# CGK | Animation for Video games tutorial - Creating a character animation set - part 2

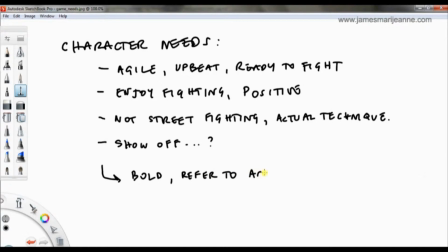517s
to actual martial arts.
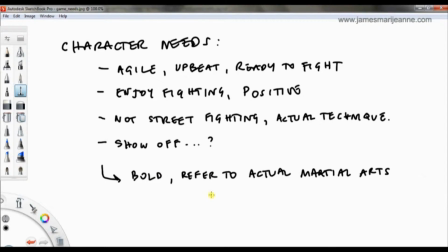533s
Yeah, generally that's it. I think we're starting to get a good idea of the character. And from here, we could start going straight into
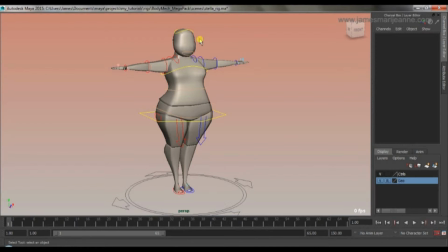552s
Maya and start posing, and trying different things out. But what I like to do is I like to make sketches. So for this tutorial, I like to sketch a bunch of stuff, because for me,
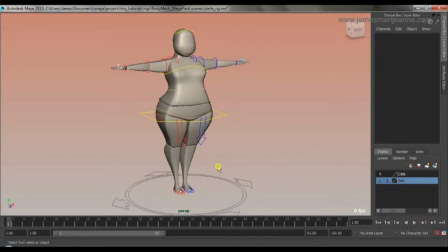569s
sketching isn't necessarily something that I use to copy onto the character, but I use it kind of as a thought process.
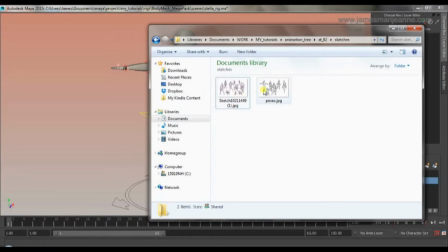578s
So in this case, I did a lot of sketches for the way that I wanted the character to look.
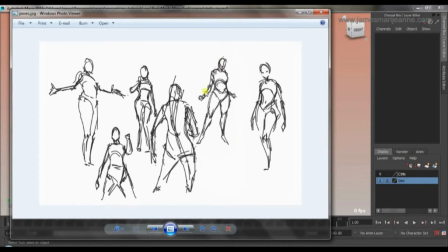586s
Maybe a bit more like self-confident and powerful. Just thought maybe like exploring the way that she'd hold herself. This is before I came up with the kind of like bigger rig.
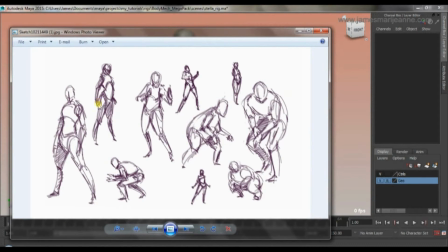604s
But then I started to get into a bit more like martial arty poses, and then I started thinking about sumo wrestling,
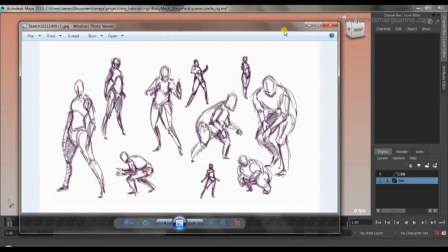612s
because she's a bit bigger, but I thought, nah, it's a bit too much and it's a bit more cliched. So maybe just like regular wrestling.
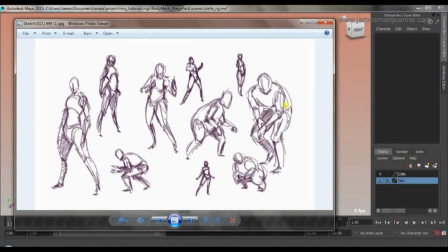619s
She's a bit more like poised, a bit more posed, kind of ready, a little bit lower stance, kind of an action stance. She's always moving around, so she's always ready. She's not kind of like always upright. So I started kind of going down that kind of path,
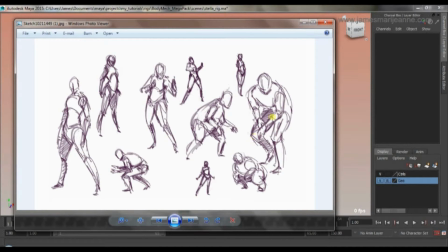639s
and I was kind of starting to get happy with this shape, this kind of shape. I'm thinking something along those lines.
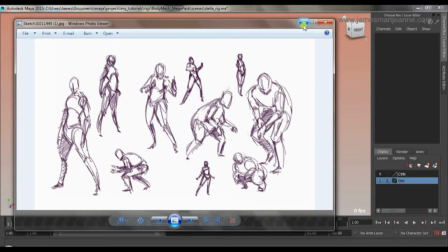654s
So from here, I would then definitely start to pose out in Maya, which is what I'm going to start doing right now.
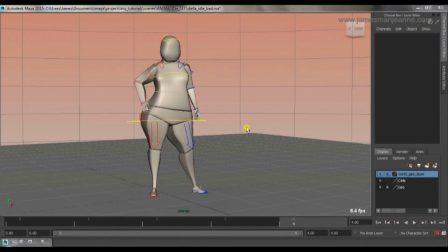664s
Right, so what I thought I would do is create a bunch of different poses, different possible idle poses, and talk about kind of what makes a good pose. Remember, we're not talking about the idle animation just yet, we're just talking about the pose.
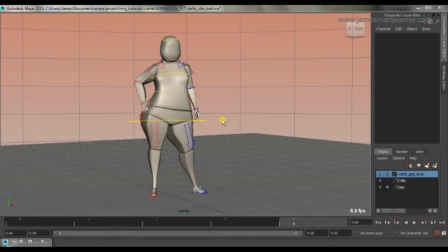684s
So what makes a good idle pose? Well, first of all, you gotta think about the player. You gotta think about the fact that, yeah, it's an idle pose, but it transitions into a walk or a run or a jump or whatever. And so you've got to think about, first of all, the foot placement.
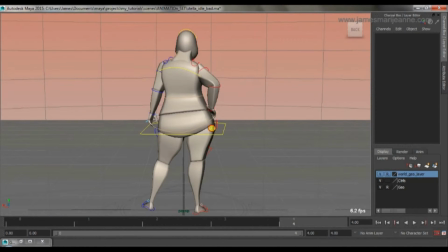708s
If you have a character like this, actually let's go through the poses first.
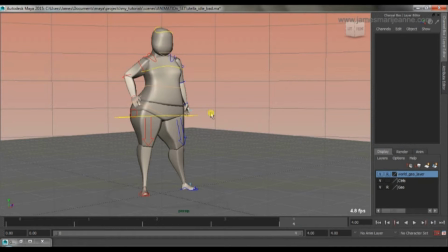716s
So I've got this one, she's very relaxed. It's not a bad pose.
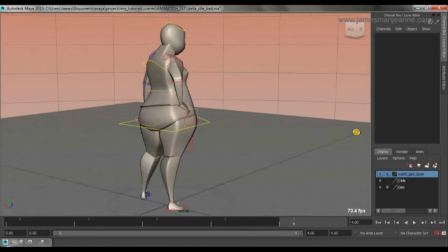723s
It could work for an idle pose.
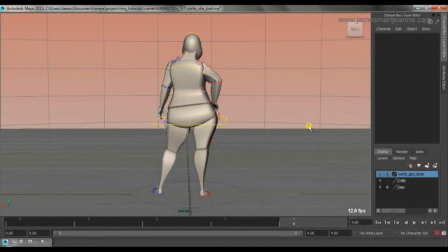725s
It could work in maybe an RPG game, or it could work in an action game. We've got this pose, which is more of a fighting pose. It definitely work best in a 2D game.
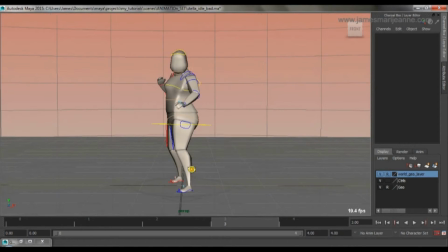743s
Side on kind of pose, you get a nice silhouette here. Less of a good silhouette from the behind.
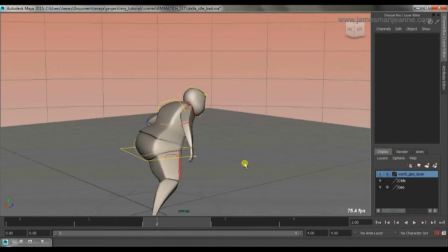753s
You got this pose, which is very low. Her legs are very far apart.
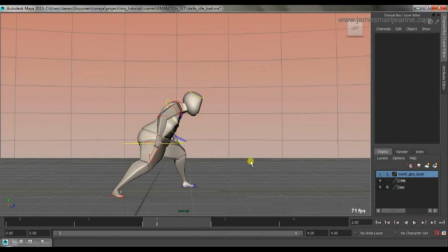761s
It's not bad. It's symmetrical. She's got an upright pose.